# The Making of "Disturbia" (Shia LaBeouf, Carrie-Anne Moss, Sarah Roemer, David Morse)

Right before we were going to shoot, someone from props or set dressing will come up and be like, so DJ said I should give you these.
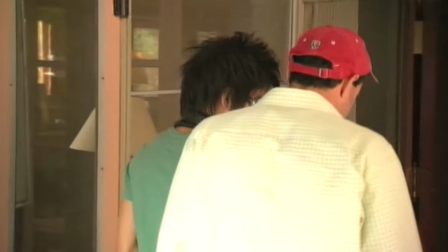535s
And like in that scene, it was like a jar of macadamia nuts. And then DJ comes over and he goes, I just thought you would show up with, you know, with macadamia nuts.
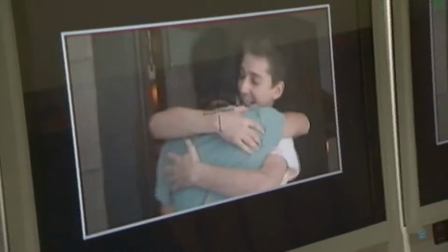545s
And you just go, what do you do with a jar of macadamia nuts? And I'm like, I have no idea. We'll just put it in the scene and see what happens.
How you doing? Have you bathed? Of course. That's all you brought me? Some macadamia nuts?
I'm not even sure if it's funny or not, but it seemed to fit perfectly. I think Disturbing has a lot of funny things in it.
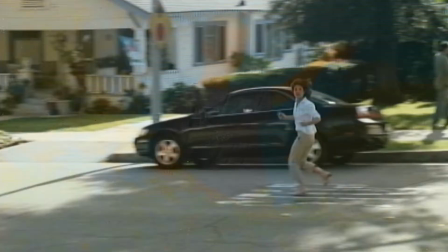562s
I don't want to say by accident, but just sort of by the design and the situations that are created. We were never going like, oh, let's do it again, that would be funny.
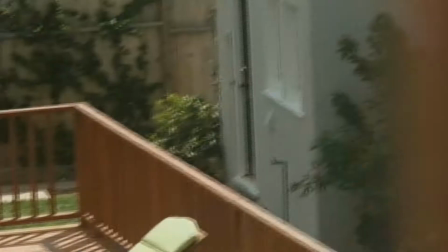569s
It was just sort of the circumstances that were created and sort of the organic situations between Ronnie and Kale and some of the other stuff.
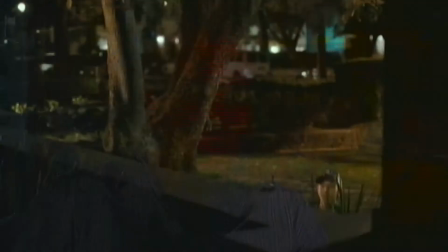579s No.
It's important to take some breaks and actually say, hey, you know, we're laughing along with you here,
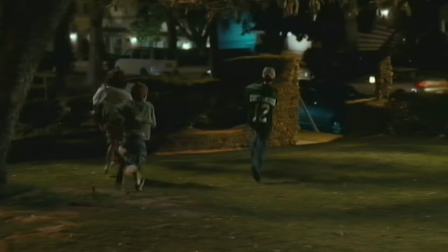584s
and we're just kind of giving you a little wink just to go along with us and to keep going for the ride that we're taking you on i got you now green one you better not
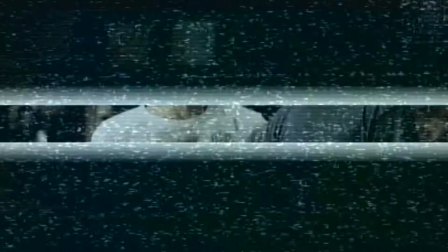591s
be listening big tactical error my friend huge whether it's the comedic
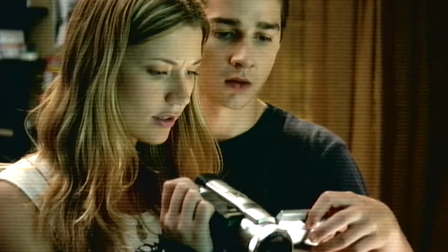598s
situations that arise or the thriller aspect you're spending time with a character that you really like and you really understand if you don't care about the person or the character who's going through this then none of it is scary and none of it is funny there's nothing more important than character as far as the director is concerned the players are character driven the story is character
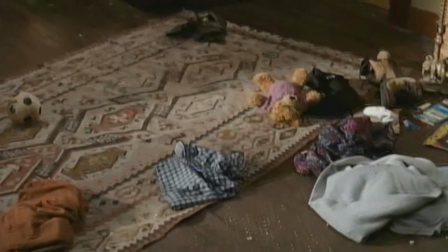621s
driven and designing a room for a particular character in our story this room should have a certain character is this your room you know it's a little messy okay a little scenery is like a crutch when you have scenery to play with then it becomes beyond performance,
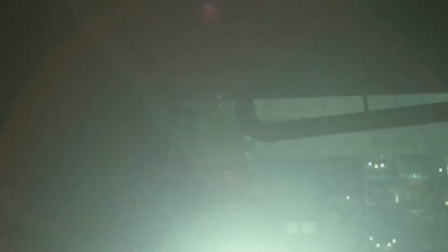638s
just you can make it very real.
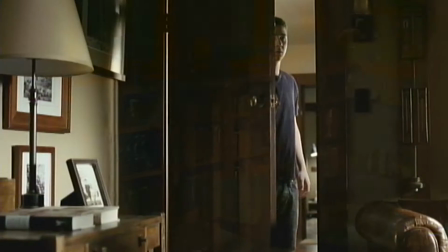644s
And I'll never forget the production designer and I both smoked a cigar in his dad's office on stage, just so when Cale would open that door, he would get the sense that his dad was a writer,
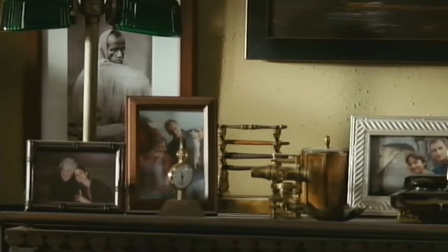653s
and that was an old writer's desk and an old typewriter. You have to figure out the colors, the textures, the architecture,
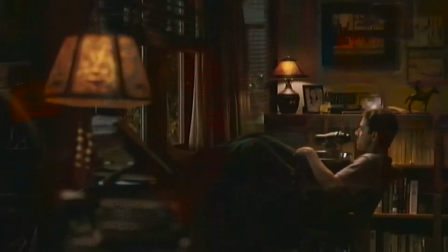660s
and the most important thing for me is the lighting, and the lighting is usually a combination of lamps in a room and wet light comes in through a window.
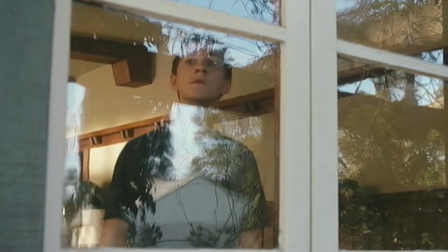670s
There's nothing more important than windows in this movie as far as I'm concerned because people are inside them looking out.
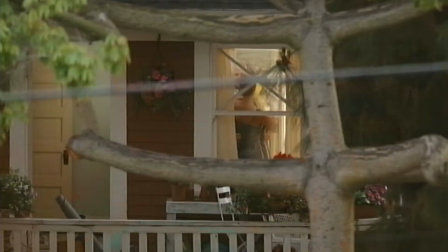677s
They are looking out into other windows. We look closely trying to figure out what's going on inside them.
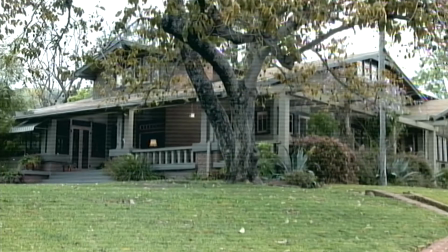682s Damn. Uh-huh, right? Whoa, you see what I'm saying?
I convinced the studio that this sort of Pasadena craftsman look would be a great house for Kale because they're very, very warm in the day and they receive light in a very warm way. so if you want the movie to be intimate and warm and fun,
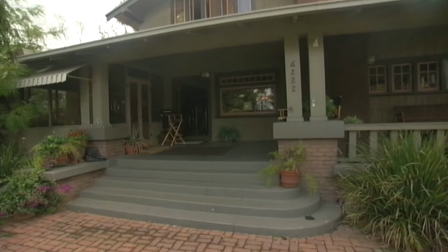697s
the house would work very well that way. They're also very, very dark and shaded, and they're almost like this big eyebrow because of the hooded porch front that comes out,
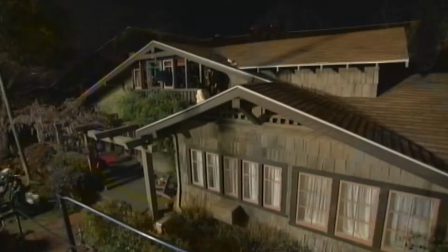706s
and so I always felt like Kale, that's Kale's eyebrow. That house is a big eyebrow, and you can look out from the dark and see the light,
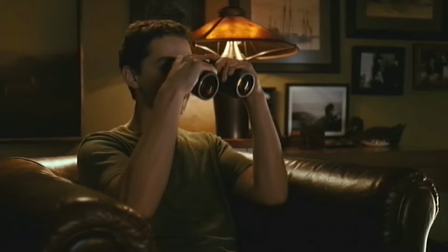712s
which is something symbolically I wanted Shia and the character of Kale to do, was sort of to look out for that light because there's so much darkness inside, so there was a nice cinematic metaphor there. There was a lot of action in this, and it goes on and on and on.
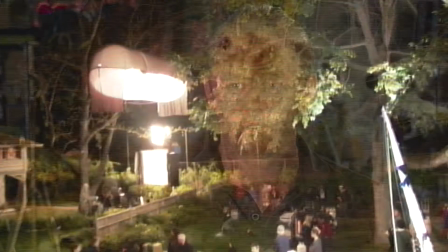724s
And, you know, considering that it really is happening within one location, supposedly, you can't believe how much time and distance you cover.
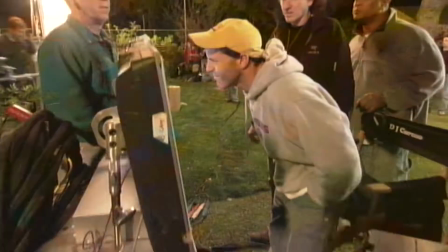732s
You know, we're out on location in Whittier at the beginning of the movie, and I'm chasing Shia out to his backyard, and we're having a fight out there. And then two months later, we're doing another part of the fight, the beginning of the fight inside the house.